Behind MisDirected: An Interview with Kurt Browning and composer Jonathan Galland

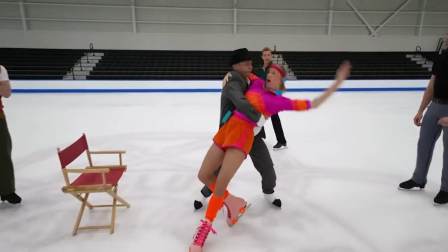[47:31] Hey, you.
Here's my 70s disco.
Watch this.
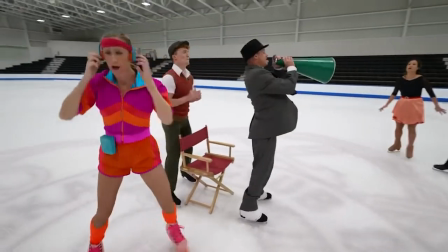[47:38] That's a dip.
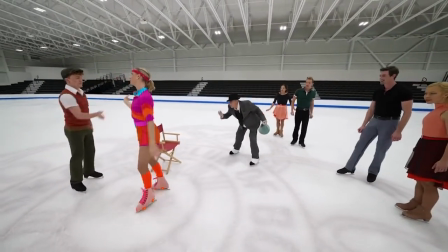[47:42]
We had a little problem with the microphone because the microphone was on my chest, and every time I spoke through the megaphone, it took my voice away from the microphone.
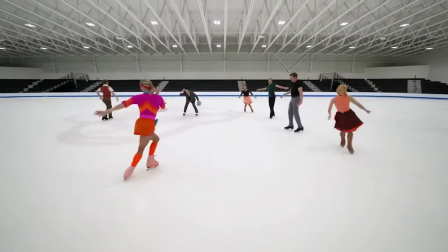[47:51]
We couldn't figure out what the problem was first. There's Lara Shelton doing her little disco.
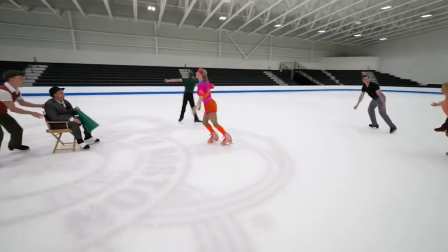[47:55]
And I had so much fun with all these great skaters. We've got on the, well, I guess they left.
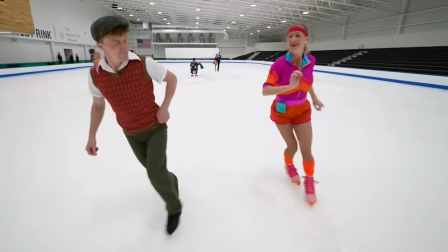[48:01]
So there's Joe Johnson. And the director is basically just reacting to everything that he sees around him.
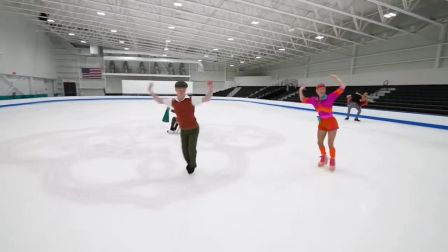[48:09]
And he just sort of puts his minions to work. And the poor skaters or dancers, however you want to think of them, don't really know what to expect.
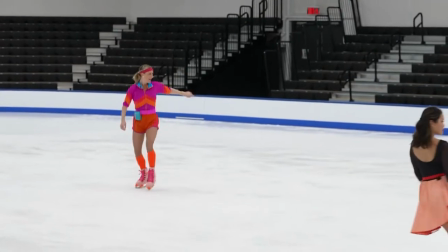[48:18]
There's Adam Kaplan with the beautiful Arabian. There's Angela. So here's my friend Natalie, who's doing some voiceover on that track.
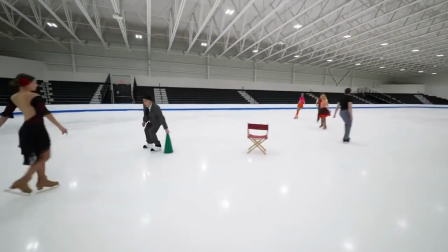[48:26]
I think we just heard it here. So Natalie is a fellow skater in San Francisco, and she's also a voice actress and a former competitive roller skater.
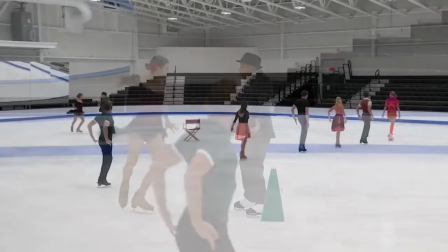[48:35]
So I think she was just a perfect fit for that. She was perfect for the role when she said, do the axle. Yeah, yeah.
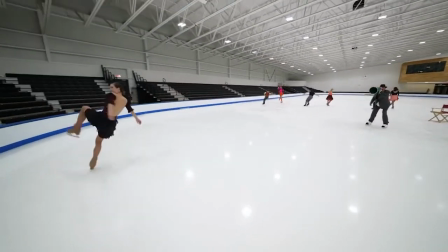[48:42]
It looks like Adam had to move in to join the cast, but I think he was actually the only one that was in the right place on that take.
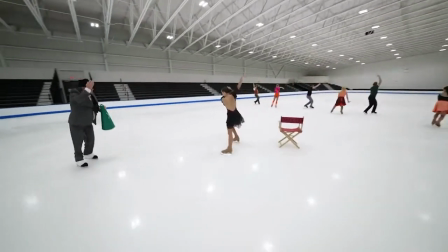[48:49]
Melissa Cisney.
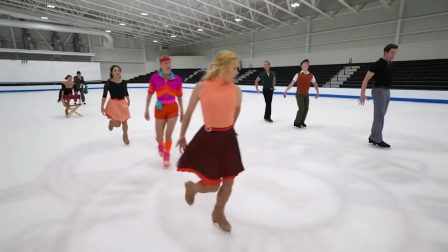[48:53]
And I just love stomping the ice, so I got everyone to go. Yeah, I thought I had a little variety here with a little rhythmic break.
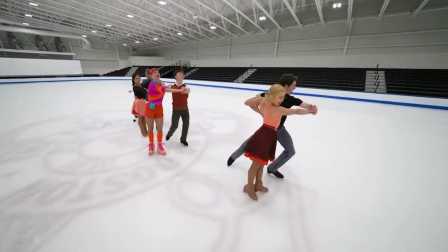[49:03]
We got Jordan Cowan on the camera, and every once in a while,
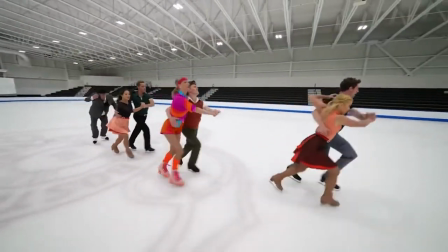[49:06]
Jordan really told the story from inside the scene as he went right in between the skaters every once in a while.
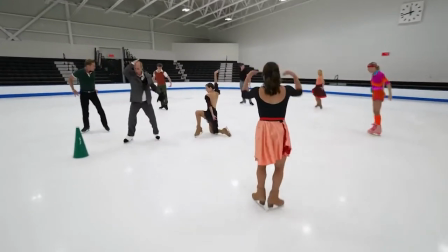[49:12]
And he really, as usual, didn't have a lot of time to get used to the number because we just had such a limited amount of time.
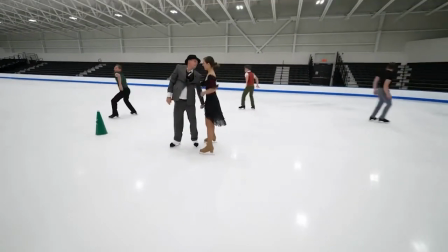[49:20]
We call this the sexy part. Yeah, we saw that coming.
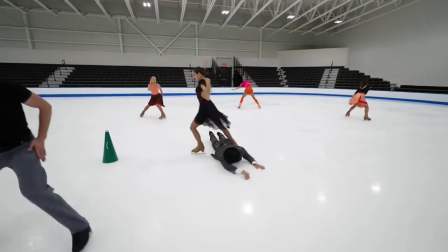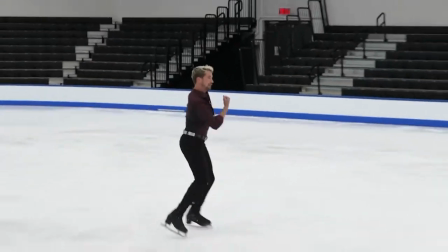[49:32]
And here's the other music joke that you might want to talk about. There's Neil Shelton coming in.
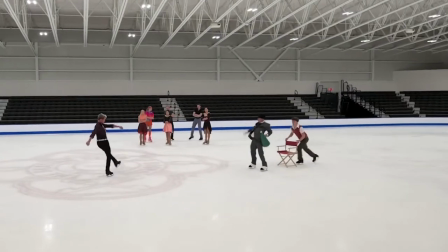[49:40]
And this is the part where I wanted him to like just be too darn sexy.
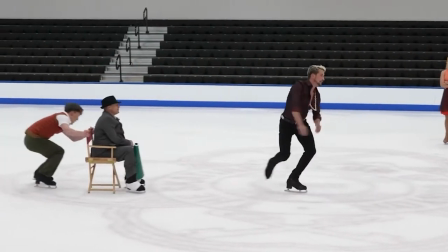[49:44]
And so this is where you, you know, kind of simulated a song that everyone can recognize without recognizing it.
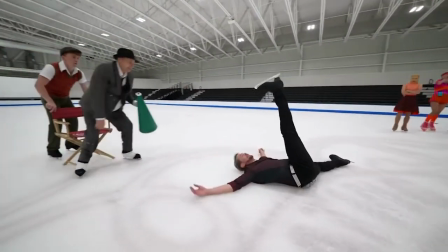[49:51] Here you go, chaos.